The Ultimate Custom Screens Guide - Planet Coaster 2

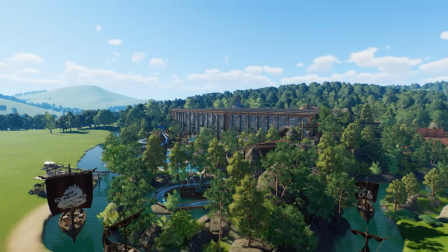Now, keeping with the Planet Coaster theme, you could fly around and screen record in Planet Coaster.
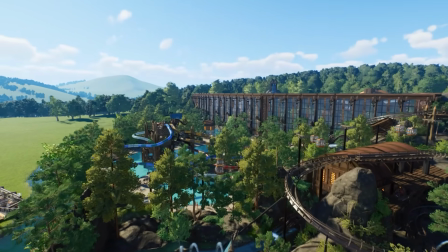And I decided to get my drone shots and some cool creator parks that I found on the workshop.
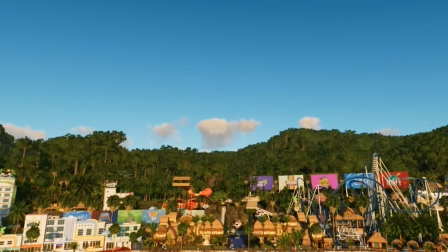And I just use an Xbox controller to get these really smooth camera moves. A combination of the Xbox controller and my mouse and keyboard.
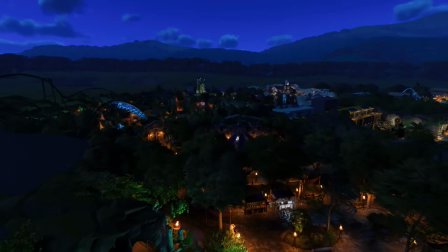Regardless of what you use, the footage needs to be put together with some clever edits. And we also need to convert this into the proper aspect ratio.
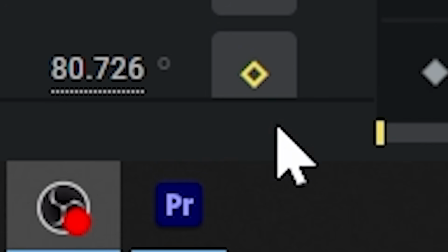Now, this is not an editing tutorial by any means. I use Premiere Pro, but all of these concepts can be applied to any editing software.
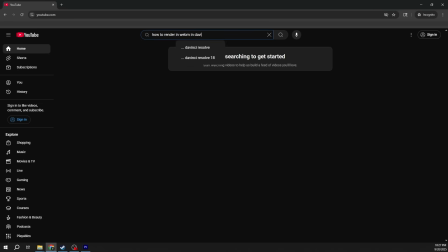Just look up tutorials for the specific things that you need to do. But I will show you what I did and what I learned along the way.
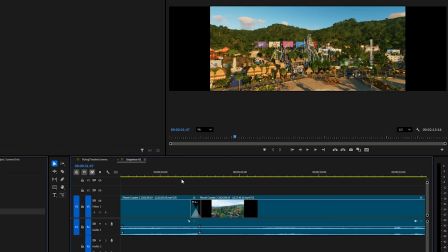So to start, I just threw all my clips in the timeline and cut them the way I liked. Then I added this nice Luma fade transition in between everything.
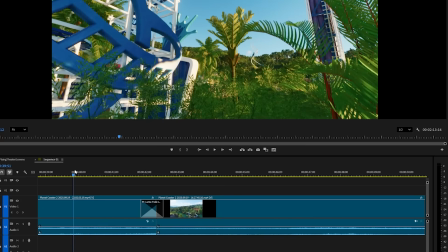And these clips were also recorded with transitions in mind.
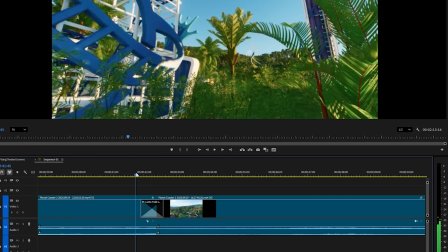Like this first clip ends with lots of trees in the shot, and the second one starts with trees.
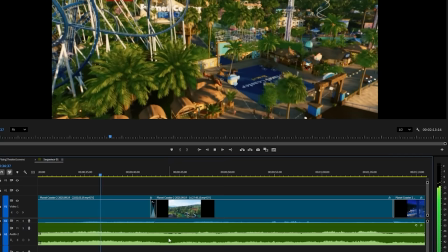Next, I synced these edits with a song that I chose. This one is The Magic of Moments from the Planet Coaster soundtrack.
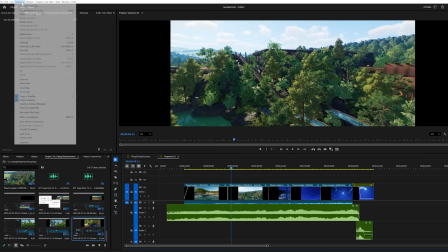Nice. Now, regarding that resolution that we calculated earlier, I have my sequence set up in that 3544 by 1080 resolution.
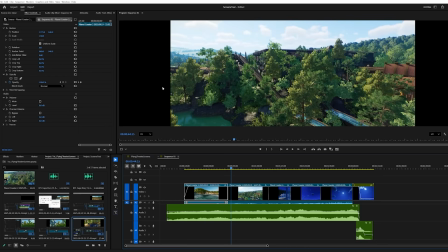And I scaled the footage a little bit, but it's still way too small. So to fix that, we can use a lens distortion. We want the center of the screen to not be distorted, but the edges are the peripheral vision.
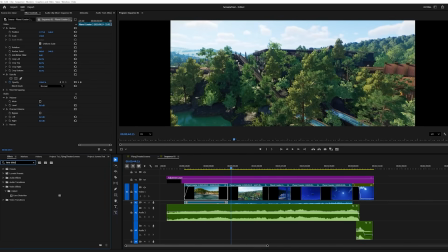So it would make sense if that part were a little distorted. And by using a lens distortion effect on an adjustment layer, we can get that result perfectly.
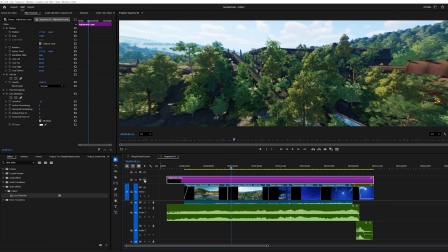The center stays intact, while the edges are the ones that stretch.
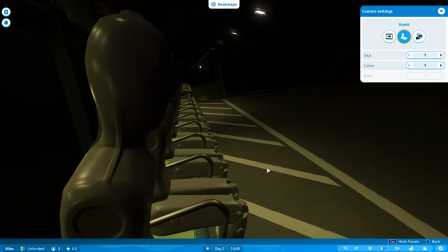So now let's talk about the limitations of Planet Coaster. In the Flying Theater ride, the music starts immediately,
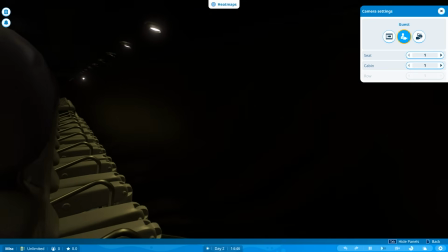whereas the video starts about 15 seconds later, once the seats are fully lifted.
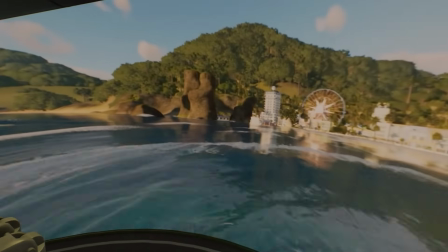So it's helpful to have the video fade in or start it a night shot, so it's not as bright of a flash.
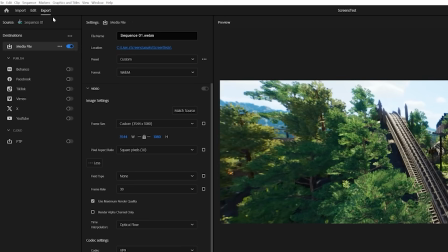And for this reason, I'd recommend rendering the music separately from the video, so it plays for the entire duration.
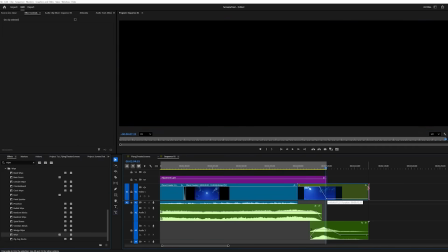To prevent the video from restarting at the end of the sequence, render an extra second or two of black so it doesn't accidentally start to loop.
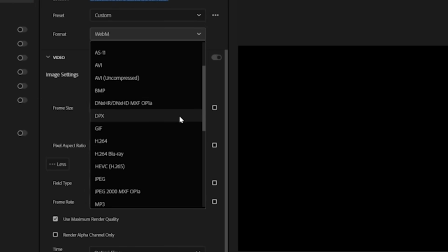Next, Planet Coaster 2 only accepts the WebM format for videos,
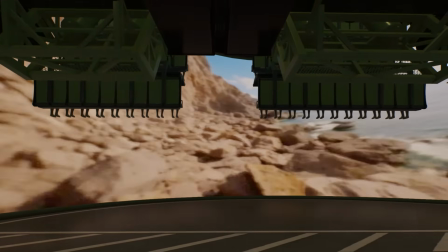and that format is designed to be as compressed as possible. So getting high quality results is a major challenge.
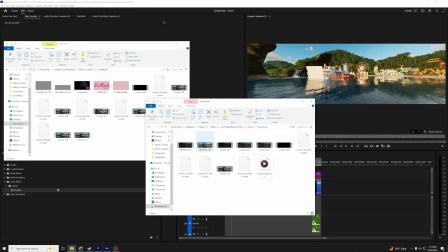To skip through the hours of testing that I did, these are the settings that work best for me.
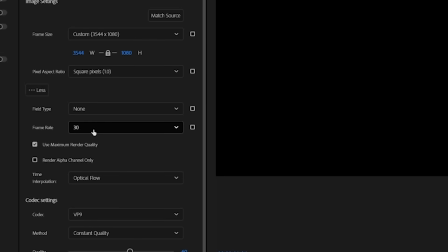Things like 30 FPS instead of 60 for the rendering. Check the Use Max Render Quality box. Set the time interpolation as optical flow. Use the constant quality.
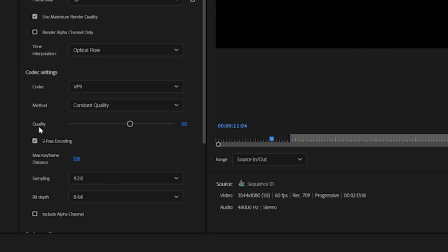And I found that setting the quality slider to anything above 50 or 60 risks the video playing super choppy in the game.
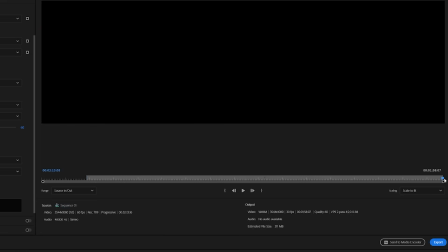Lastly, render times take forever with this WebM format.
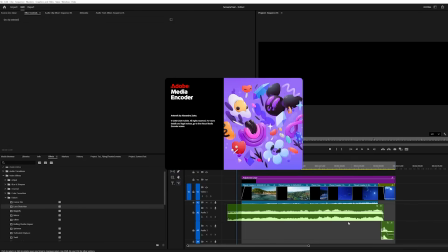And not only is clicking the Send to Media Encoder box faster, but it also gave me higher quality results in the end.
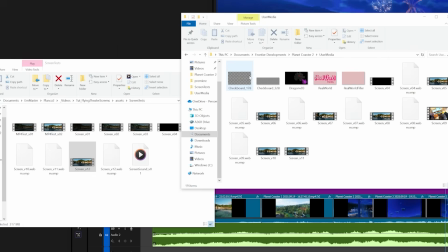Once you have everything rendered, drop the files into the user audio and user media folders.
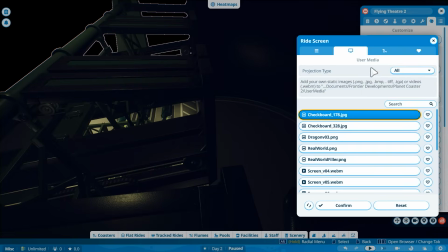And inside Planet Coaster, press refresh and link them to the ride.
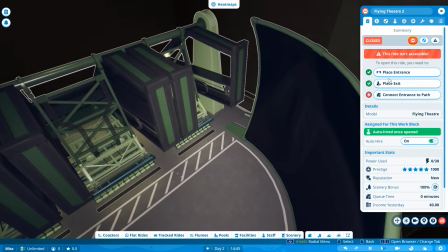For a little bit more control over the volume and timing, I use speakers that I connect to the trigger sequence.
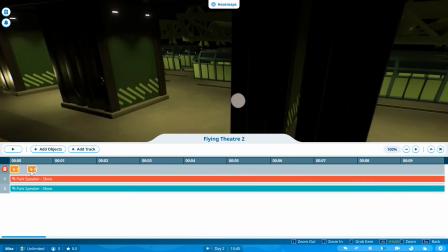Remember, if you do this, the trigger will only play if there's another triggerable object in the group, like a light.
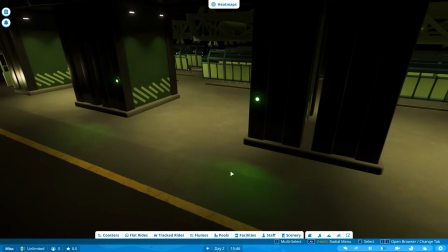So make sure you add that. Once everything is put together, we're ready to test.